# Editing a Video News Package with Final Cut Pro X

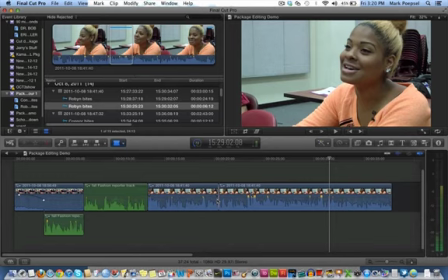8:19 So it's like...
Okay, so she starts saying, so it's like...
It's like...
So I'm going to hit that blade tool right there, press A, take the middle out, and if you listen to it without looking at the jump cut, it's a pretty decent bite.
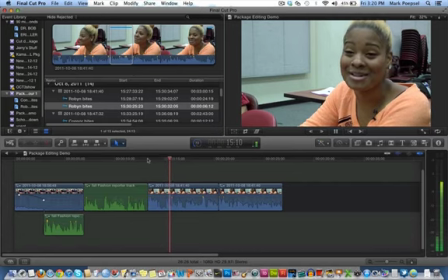8:34 Every morning when I wake up, I go outside and I check the weather in my little pajamas, I see how the weather is, It's like, okay, I need to dress kind of cozy, not nothing to, that I might feel uncomfortable with.
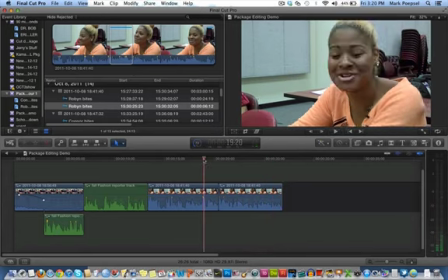8:48 So that's a bite, and in order to keep that from being a jump cut, I'm just going to pull a little extra bit of B-roll from somewhere.
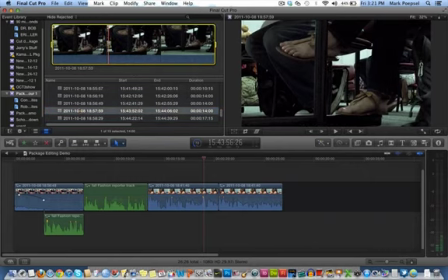8:58 I think this little sandal thing might work, and just grab a little in. I know it's not her feet, but I don't think anybody's going to care. Nobody's feelings are going to be hurt. And I'm going to use that to cover that gap.
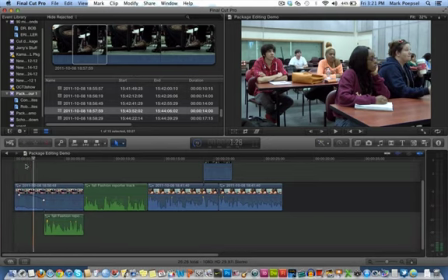9:12 All right, so here's what it looks like so far. You've got opening nat sound break, a little bit of B-roll over the first reporter track, which I had to dump down here.
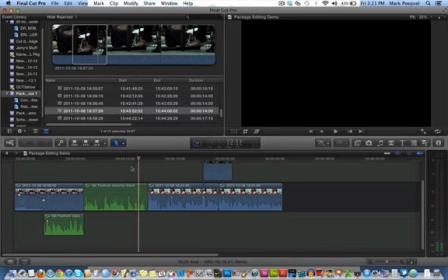9:21 The rest of the reporter track goes on this line, and there's black holes. That's fine. I'm going to come back and B-roll that later.
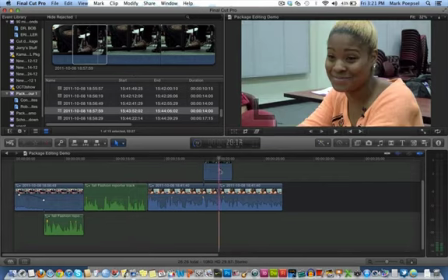9:27 Then I have a sound bite, and I went to a cutaway to cover up where I sort of cut that bite,
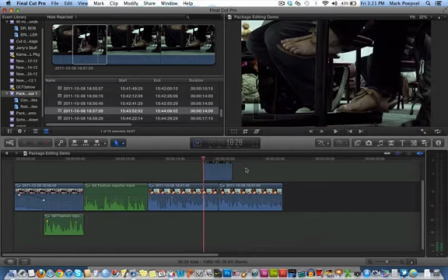9:36 that little chunk out of the bite. So it's two different pieces that are put together, and the cutaway is going to cover up where it would otherwise be a jump cut.
In my little pajamas, I see how the weather is, It's like, okay, I need to dress kind of cozy, not...
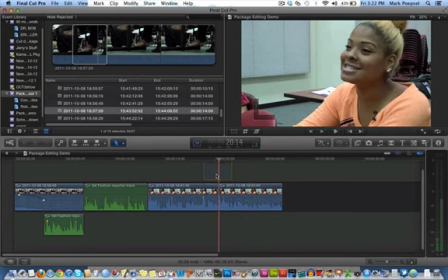9:52 All right, I don't like using sandals as a cutaway there because it kind of contradicts what she's saying,
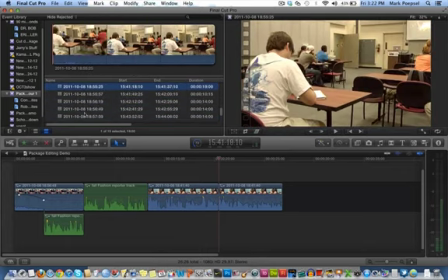9:57 and it seems kind of weird So I'm actually going to go to some other bit of B-roll,
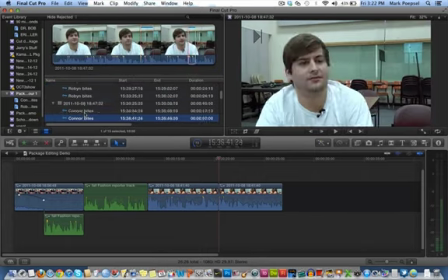10:02 and now is when I wish I had shot more B-roll. I wish I had a ton more stuff to pick from.
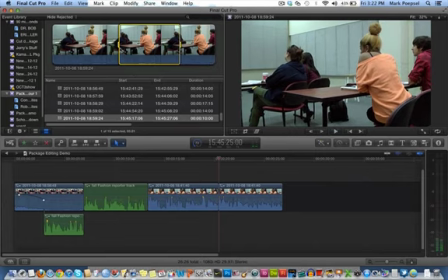10:09 I think I'll just use this one and just put that in there because that's the same person, and just drop it in there.
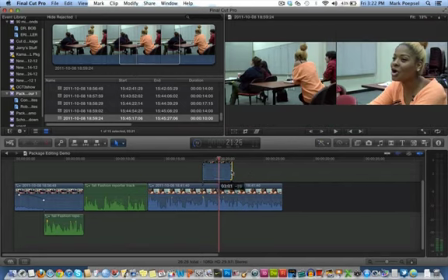10:19 Trim it back a little bit. All right, we're good to go.
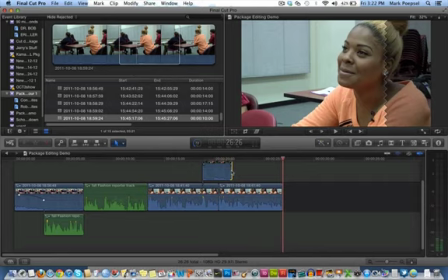10:21 So the next track says something like, but not everyone is ready to give up warm weather clothes,
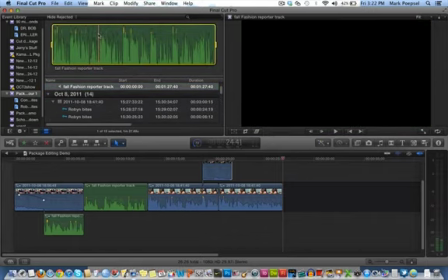10:29 and that's back up here in the reporter track, track 2.
But not every no.
So whenever I record audio, I use a 3, 2, 1 just so I can cut it easily.
2, 1. But not everyone is ready to give up their warm weather clothes.
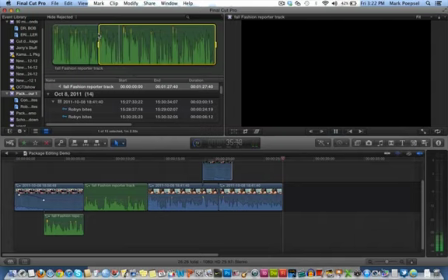10:48 Connor McCullough chooses his t-shirt and shorts. Oops, track 2, take 2. 3, 2, 1.
So I went to the second take for track 2. So I got to go push in again. I have to push in again and play it out.
But not everyone is ready to give up their warm weather clothes. Connor McCullough shows his t-shirt and shorts when looking at the same weather forecast.
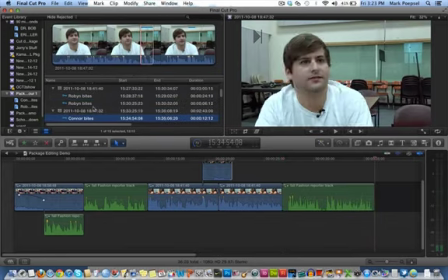11:06 So that's that one. Press E for end, and I go down and get that Connor McCullough bite where he's talking about it's not really bothersome to me right now because, you know, it's no big deal.
No, I mean, it's not really bothersome to a lot of dealers.
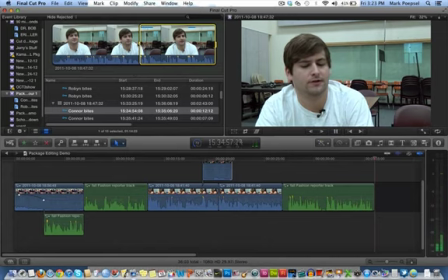11:23 It's not really bothersome to me right now. If I was cold, I would probably be admitting it, and I wouldn't try to act all tough about it, but no, it's not that bad.
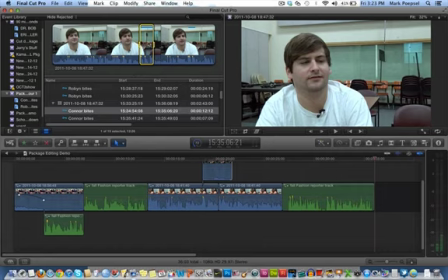11:35 So you can see that's already highlighted with blue because I already picked that bite out before. Just double checking it, put it in there with the E key. The next thing I do is look, and there's one more reporter track that says McCullough says there's another reason why he's wearing shorts today, blah, blah, blah.
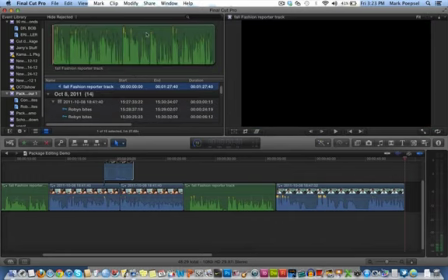11:52 So it's going to be somewhere in here.
2, track 3, take 1, 3, 2, 1. McCullough says there's another reason why he's wearing shorts today.
Press E for end. Go back down to Connor's interview.
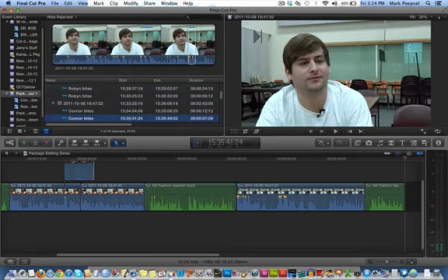12:11 And I think it's going to be this one. I'll just check it and make sure it's good. I'm just going to push E and drop it in there because I think I picked that one out perfectly before. Let me check.
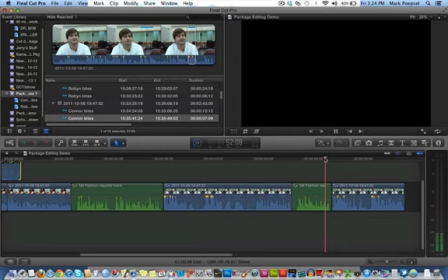12:27 Today.